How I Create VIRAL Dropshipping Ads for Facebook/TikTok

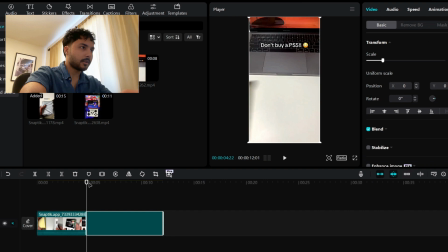4:09 So I wanna have a clip of that.
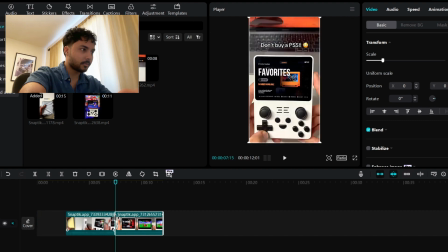4:13 So I'm just gonna cut it right there to where we're starting to see all the options, and kind of flash it through them all. And right before the gameplay starts, we are going to cut it again. And we're just gonna show some different variations of this too, right?
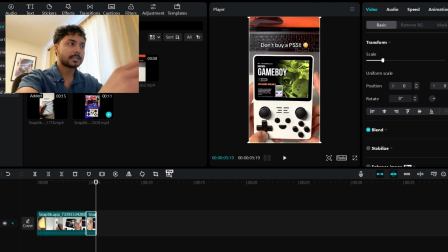4:30 We don't wanna just keep showing one. A lot of customers, they like to see the same thing multiple times in different scenarios.
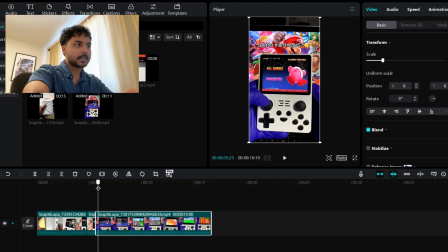4:38 We're gonna put this one as well. And again, like each one, it is kind of showing a bit different things in each one. So it's always good to show off as much of the product as we can.
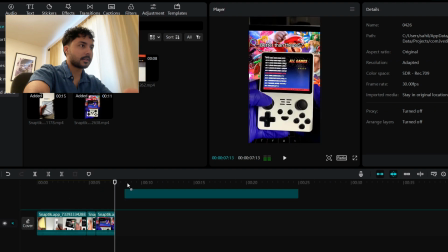4:50 We can probably add in this clip too, right? That it's showing that the product has an SD card slot.
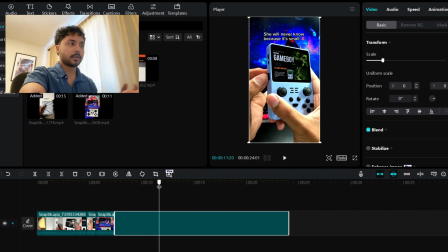4:57 So We want to kind of showcase all the features that it has.
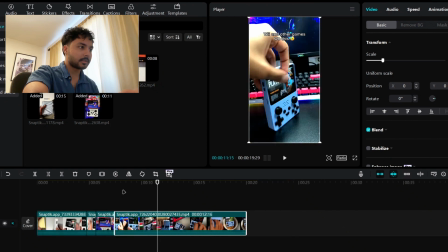5:02 So we're just going to cut to right around here where they're pulling out the SD card.
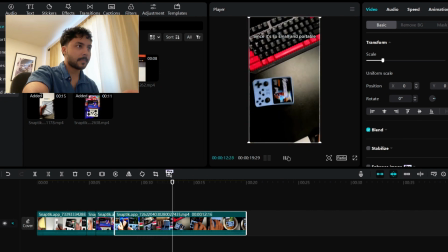5:09 Let's see, do we want to use this? So we can use those clips as well.
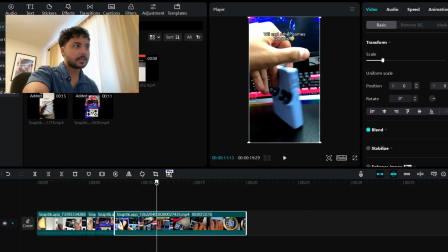5:16 There's just kind of some B-roll footage that can definitely be useful.
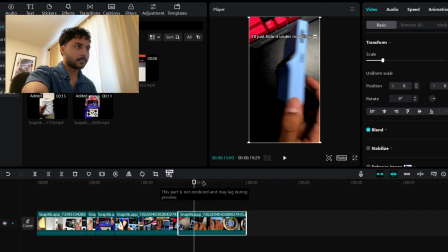5:21 We're gonna cut this right here, and then how he's kind of like flicking through all the options,
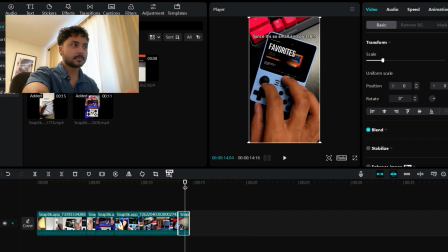5:31 we can cut that right there. And so this, again, it's just more showing all the options and the menus inside of the game.
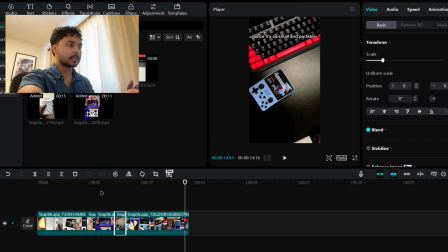5:39 So we're gonna keep all the clips showing the menus inside of the console all together.
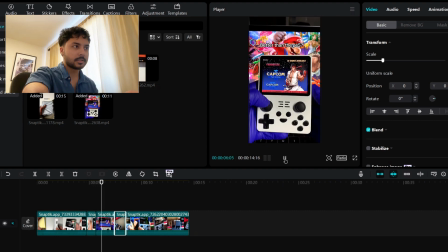5:45 So we have it right here, right? So we showed these, we showed this, and then we also showed this one.
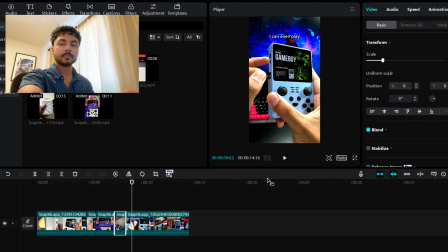5:52 So it kind of showed you 3 different menus inside of the console.
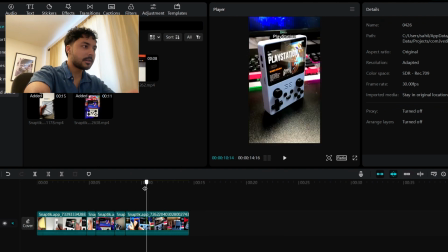5:56 We're gonna chop this up a bit more later on, but for now, I'm just gonna keep that there. We can probably put a cut right here since these 2 clips are unrelated, right?
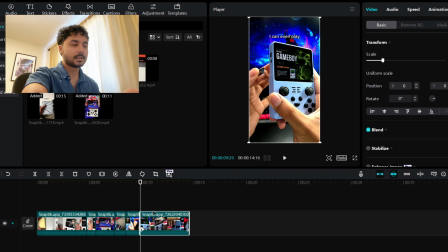6:09 Because this one is a feature, again, the SD card, whereas these ones are just kind of B-roll shots.
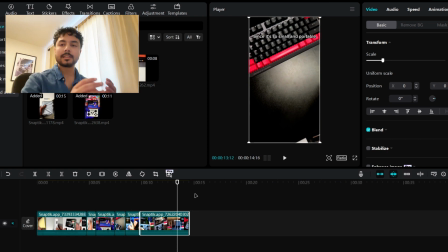6:17 So you want to separate things based on the structure, right? You have features, you have B-roll, and then you have the gameplay and the 360 view of the product.
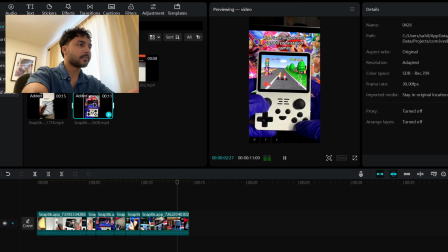6:28 So we want to separate all those things. So we can just go back to one of the videos that we already used, like this one, which is showing us the gameplay, right?
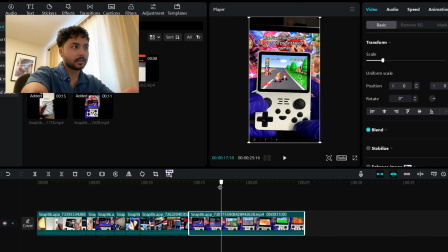6:36 So we're just gonna cut it at a different part of the video this time.
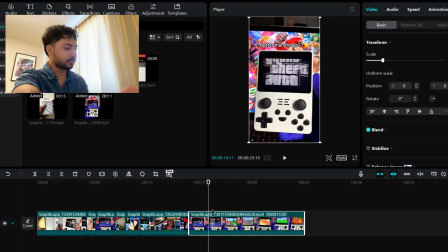6:42 So instead of showing the first half, now we're gonna show the second half. And there we go.
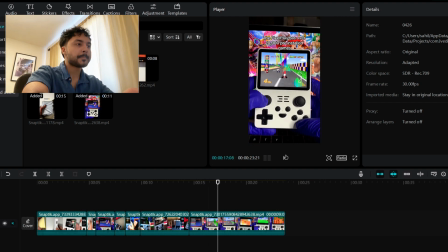6:49 So now we're showing the gameplay so people know what kind of games they can see on here.
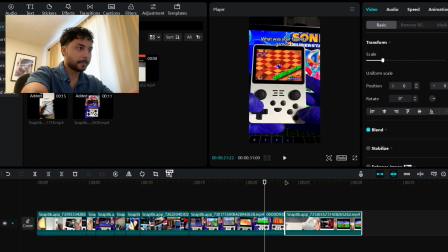6:55 I think, yeah, we'll use this one. So now we have some more gameplay to show.
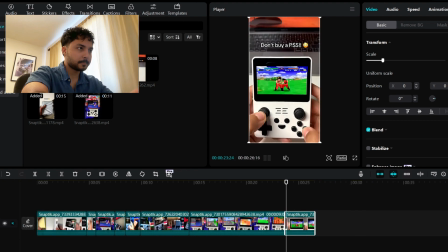7:00 So just crop that in. There we go.
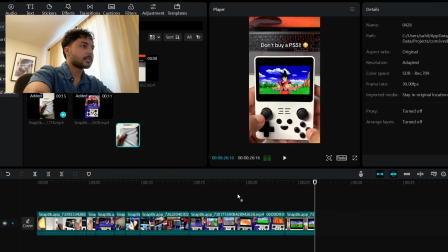7:06 So we got another gameplay clip. And I think this one shows some other gameplay footage.
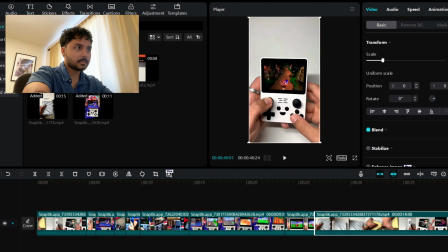7:14 And yeah, there we go. So we already showed the Mario Kart gameplay.
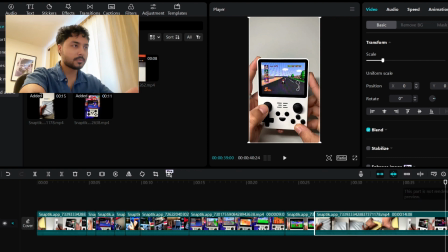7:21 So we don't want to keep repeating ourselves. We want to try to stay away from that as much as we can. So we're just going to go down to this game right here, which I don't think it was shown in the other videos yet.
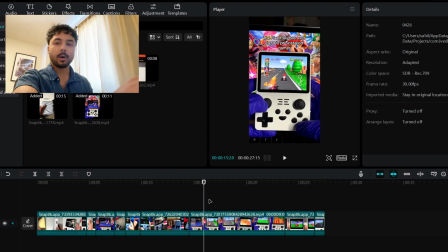7:32 So it's good to have some variety. We have our rough structure of our ad now at this point. And now basically
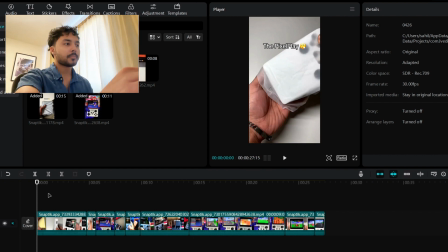7:43 the only thing that we need to do is first we need to come up with some kind of script to describe the product and just give the customer some information about what they're buying and just kind of highlight all the different features that we want to talk about,
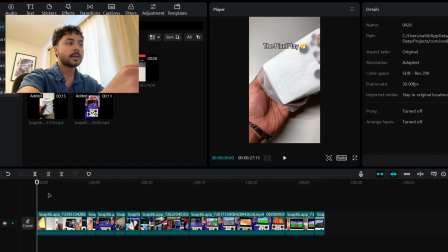8:01 things like that. Then we need to add some subtitles, because you'll find that a lot of times customers, they don't really have their sound on their phone. And so if it's muted, then it might be hard to understand what the product is.